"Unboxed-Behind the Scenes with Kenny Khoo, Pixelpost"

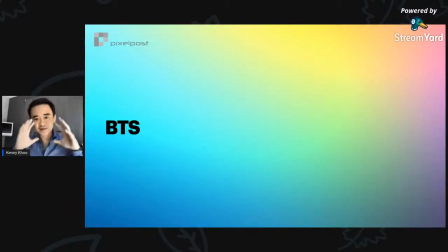1187s
So what I'm going to do now is I'm going to break it up to, I think, a couple of scenes, the shots from the video, and later on, I'm going to show you how I did it lah. So I'm going to play it, and I'm going to scrub through and explain in terms of how I did it. All right. So this is scene number 1.
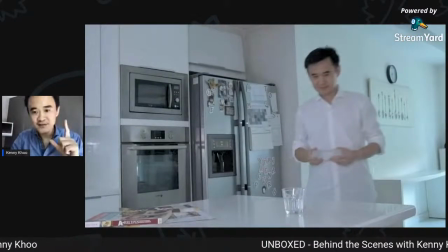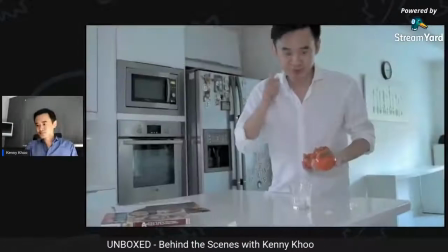1212s Now let's put it into class.
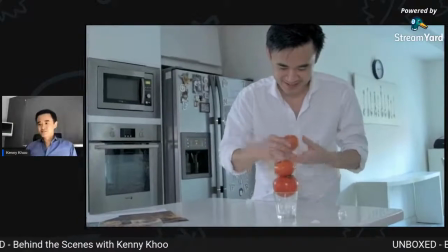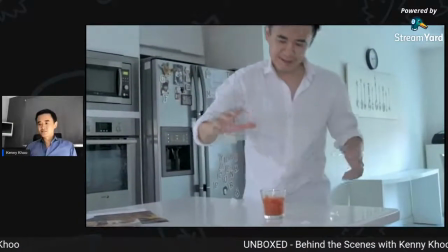1220s It was kung fu fighting.
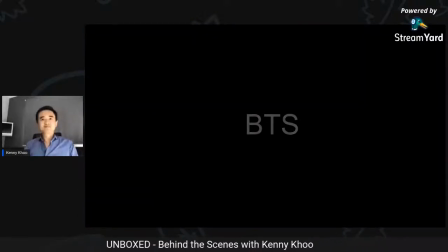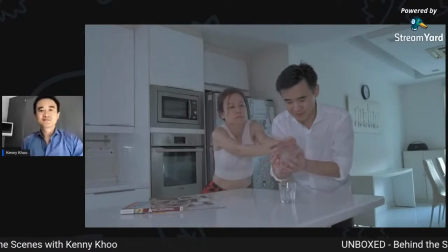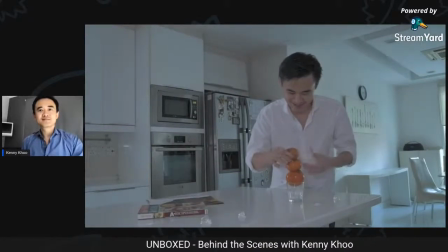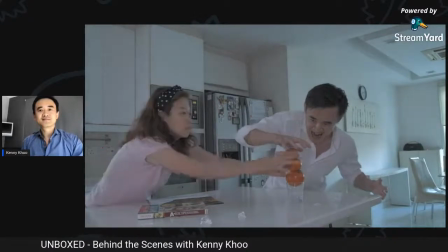1238s
So
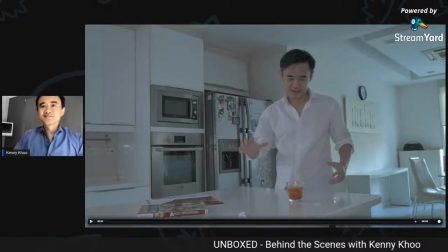1243s
basically, as you can see, right, it's basically a lot of freeze frame. There's a lot of posing, and then my lovely wife here actually did the initiative to actually move the stuff. I can't do it alone because I can't move and move stuff. So basically, she helped me a lot in terms of making sure the magic happens lah.
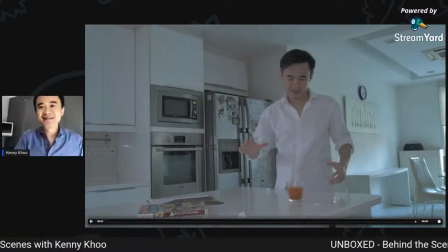1262s
So she's the magic, and I'm just an actor. So like you can see, sorry.
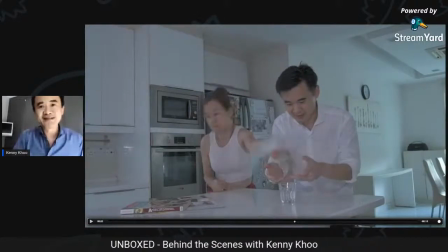1269s
So from here I freeze, and then she comes in, put the eyes, and I drop it.
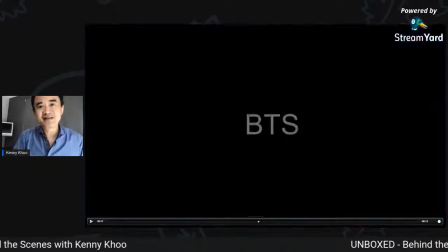1275s
Currently, it's not cutting very well, but when you actually play it right, it looks very smooth.
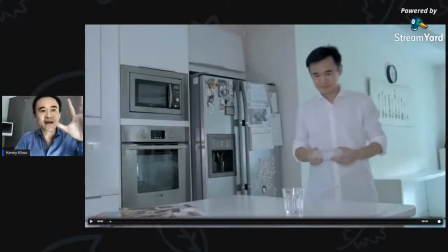1280s
And what I've done is the camera have to be static when you shoot it, but when you actually add a bit of the camera shake, right, it looks a bit more natural.
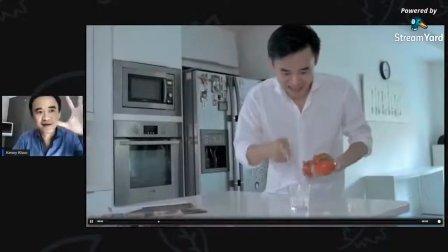1288s
You can actually see the camera shake a little bit, so it feels like a camera float.
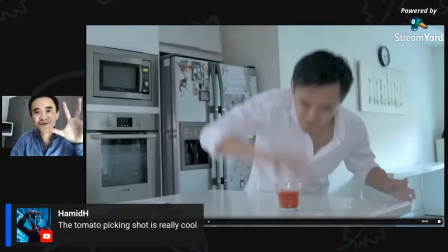1297s
So editing is actually key here, and timing. Yeah, so that's the first scene.
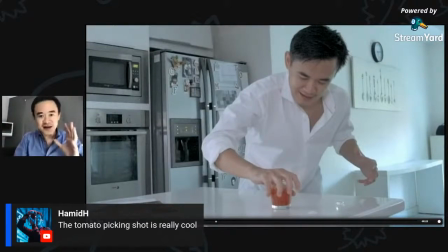1303s
All right, I'm going to share with you the second scene, which is a tomato, pick up the tomato from the book scene.
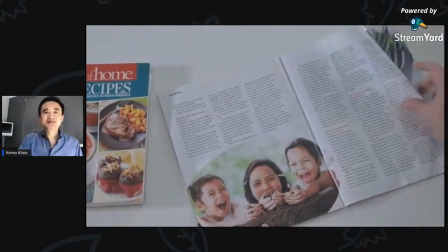1308s
All right, so this is the scene.
Tomato, let's call the whole thing off.
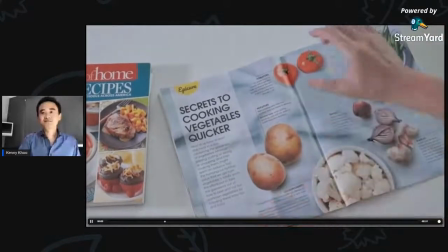1316s Tomatoes. You like tomato? And you like tomato?
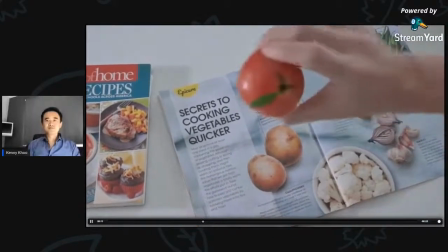1321s Tomato. Tomato. Let's call the whole thing off.
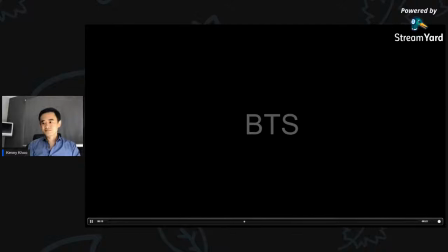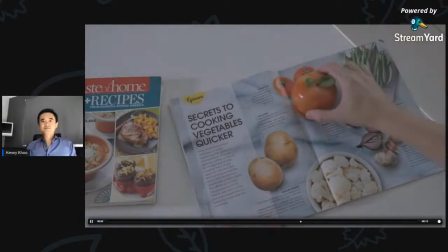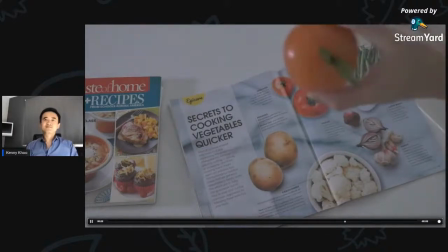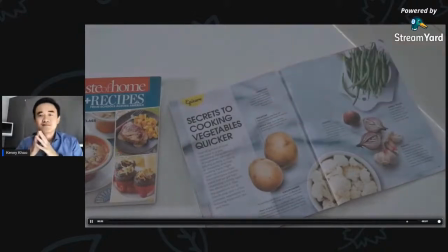Again, the same technique, page flip, pose, point, pose, and pick it up.
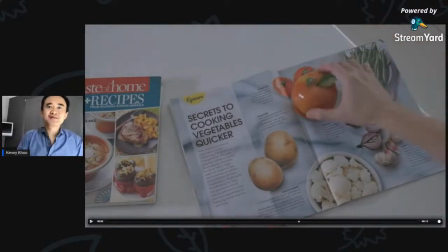1359s
And then my lovely wife put the tomato in, and I grab it for 3 times.
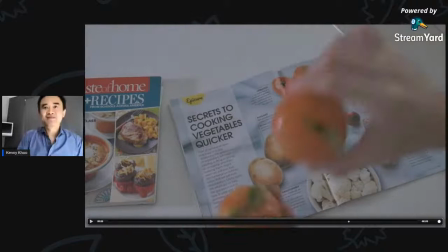1366s
3 times.
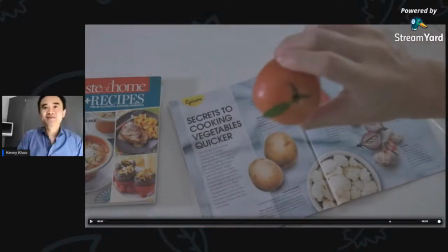1369s
And later on, I
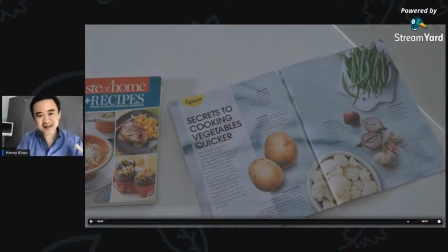1372s
touch up the what do you call it, the magazine in Photoshop before I cut it lah. And again, you have to put it into the edit, add a bit of camera shake, and then it's quite smooth. And again, the song is quite relevant to this scene because tomatoes.
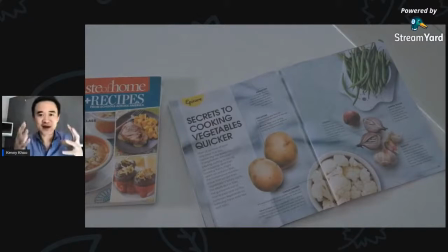1389s
So that's the reason why I actually choose this song to this. And the first one, actually, I use Ice Ice Baby and Kung Fu Fighting because it's relevant. So music actually plays an important role in terms of this video. Yeah. All right, the third scene, which is the pouring the vodka into the glass scene.
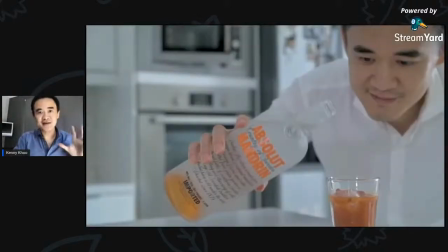1408s
I'm going to share with you again the shot and later on the making of, right, the behind the scene.
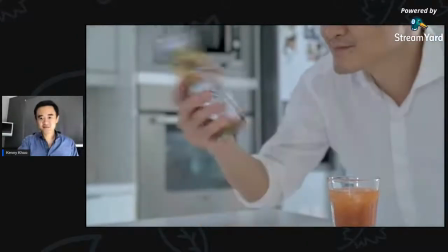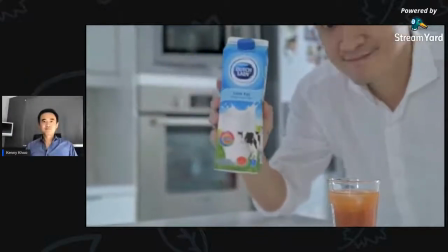1420s
And instead I pour the milk.